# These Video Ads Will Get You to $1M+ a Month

If you want to grow your e-commerce brand to over $1 million per month, you're going to need really strong video ads created consistently.
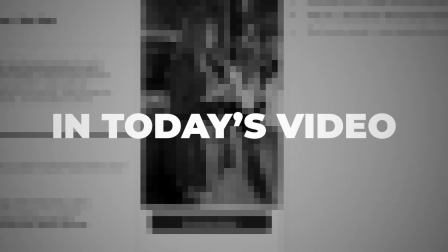[0:06]
So in this video, I'm going to go through 15 examples of diverse video ads that you need to have in your account. Hopefully you can use these to come up with some ideas and create some winning ads. So first up, we have this relatable rant UGC video,
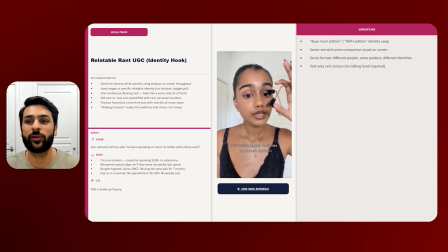[0:19]
essentially a really quick product demonstration and then a rant that's going to resonate directly with the audience.
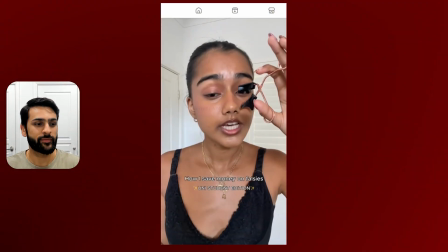[0:25]
So let's watch that one.
Can someone tell me why I've been spending so much on that?
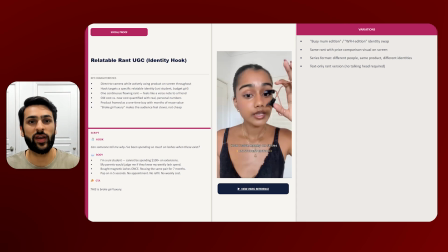[0:30]
So immediately we can see that she starts talking and is demonstrating the product at the same time, all in the first 3 seconds of the video. That's going to capture the user's attention and show them a full transformation already in the hook of the video. So you can imagine this is going to be a really strong impact on the audience and viewer.
Lashes when these exist.
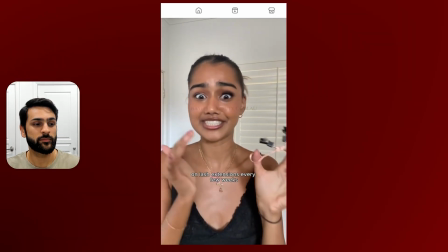[0:48] I am just a uni student. I cannot be spending $100 plus on lash extensions every few weeks or even just refilling strip lashes because that really adds up.
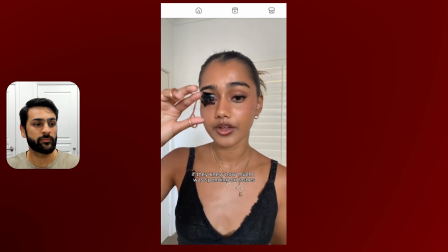[0:57] Even my parents would judge me if they knew how much I was spending on lashes every week.
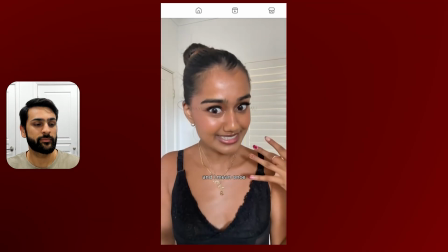[1:01] On the other hand, I bought these magnetic lashes once, and I mean once, and I have been reusing the same pair for 7 months now.
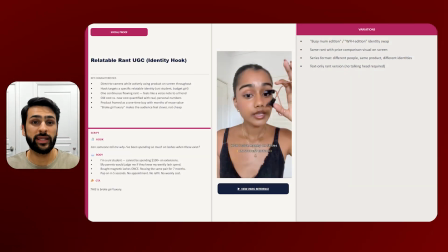[1:07]
I just put them on and then immediately we're going into the problem solution. So she's comparing the product to other things on the market and then bringing in the actual product that we're advertising.
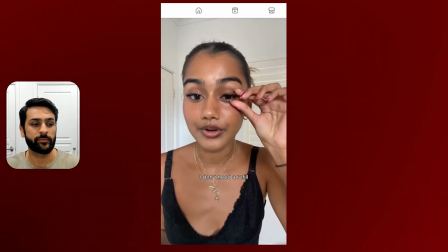[1:17] 5 seconds and I'm ready to go. I don't need a lash appointment, I don't need a refill, and I don't need to spend money on lashes every few weeks.
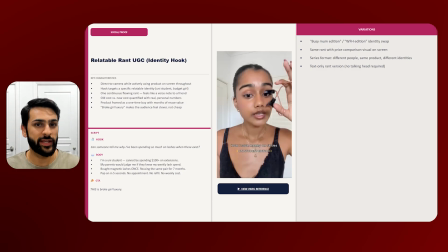[1:24] This is broke girl luxury.
And then finally showing the brand at the end of the video. So this is a framework that you really want to follow and create multiple variations of. Talking to camera with a direct demonstration in the first 3 seconds of the video, problem solution based storyline, and a nice call to action showing the brand at the end.
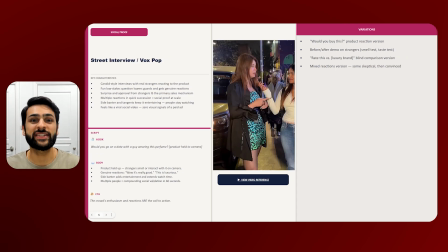[1:41]
Okay, so now we have a street interview style. Now my focus in this video is to show you diverse and unique concepts that are really different from one another, and the street interview style is really different to normal UGC. It's really engaging at the moment, really trending,
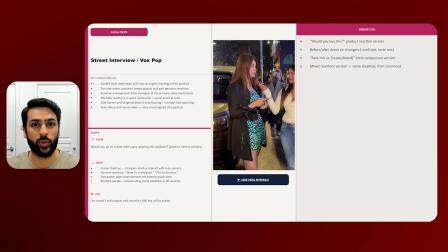[1:55]
and has the potential to perform really well if you ask the right questions in the interview and frame it in the correct way for your product.
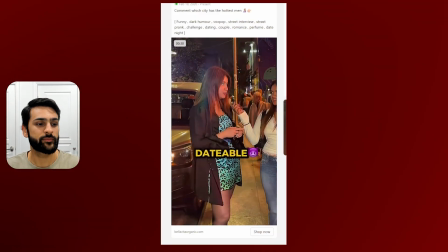[2:01]
So here's a very simple example.
I think this will make the man more dateable. Would you go out on a date with a guy who wears this perfume called Night Fever by Bella Vita?
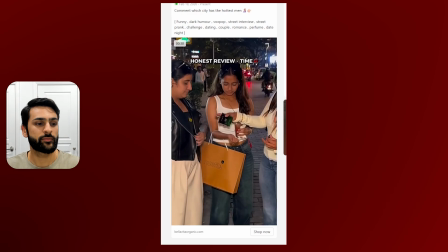[2:09] Comes in a luxurious gradient bottle and is super long lasting. I think I would. Oh, sorry.
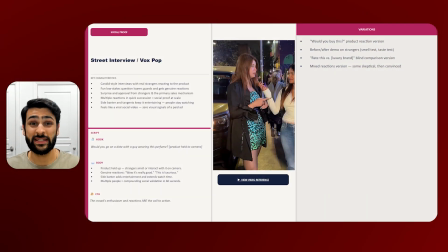[2:16] Definitely, absolutely.
So perfume and fragrance is something that's really hard to sell online because you can't actually smell it unless you're in store. So this ad does a really good job of creating the feeling that it wants its audience to have, targeting males and showing them that women are really liking that smell.
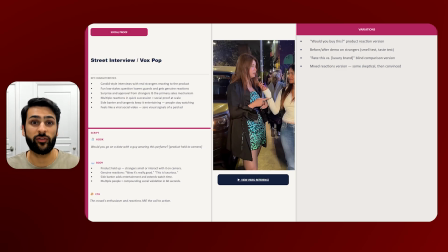[2:33]
It creates an immediate desire to purchase the product. So a really strong way of creating an interview sequence that attracts your target audience directly.
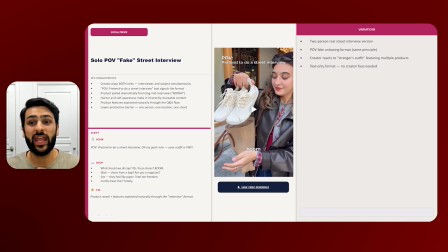[2:41]
Now in this example, we have a variation of that, which is a fake interview. So the advertiser is openly saying that this is not a real interview, but it's something fun with a bit of comedy. So it holds engagement much better than a UGC video, but still allows the brand to advertise and showcase their product.
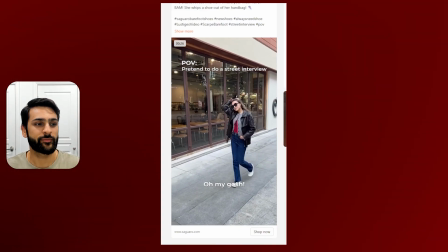[2:57] Pretend to do a street interview. Oh my gosh, excuse me, miss, your outfit is fire.
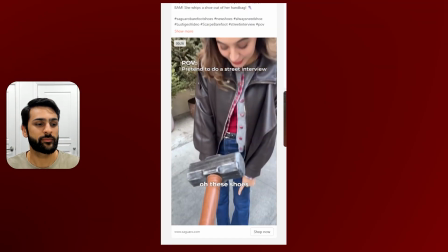[3:02] What should we all cop? Oh, these shoes? Boom. Wait, shoes?
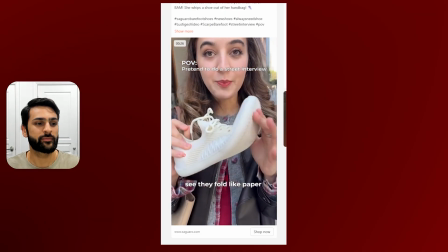[3:07] Your bag? Are you a magician? See? They float like paper. This white toe box, total toe freedom.
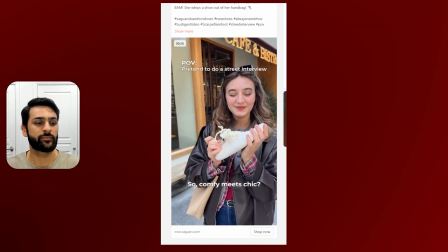[3:14] That's why I love them. So, comfy beach chic? Totally.
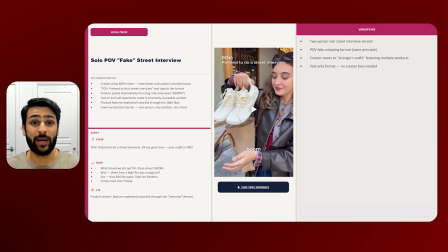[3:21]
So a short, sharp demonstration of the product. Started off with a really engaging hook that would hold people's attention and have a strong hold rate, which means people continue watching the video and then they get a really strong demonstration of the product.
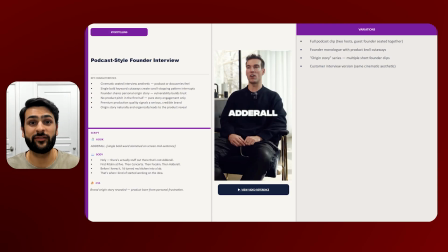[3:33]
Again, creating that desire. Now, another format that's really diverse and performing really well right now is the podcast creative. So it doesn't have to be the founder, it can be really anyone, but the key is how you bring up your message.
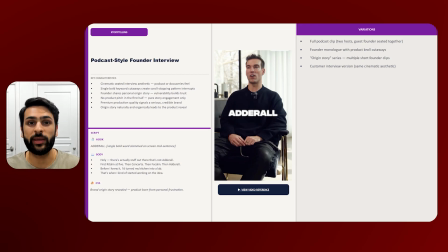[3:45]
So you want to start off with something very natural where it's not even clear what product they're talking about, but you build up the angle so that the right audience gets hooked and engaged, and then at the end of the video you can call out the product. This example does it in a really subtle way, so let's have a look.
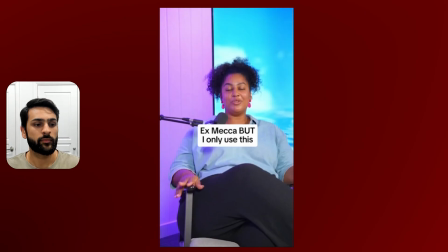[3:59] I worked at Mecca and I tried hundreds of products and got what was known as Mecca skin, which is when you try all the things and destroy the barrier.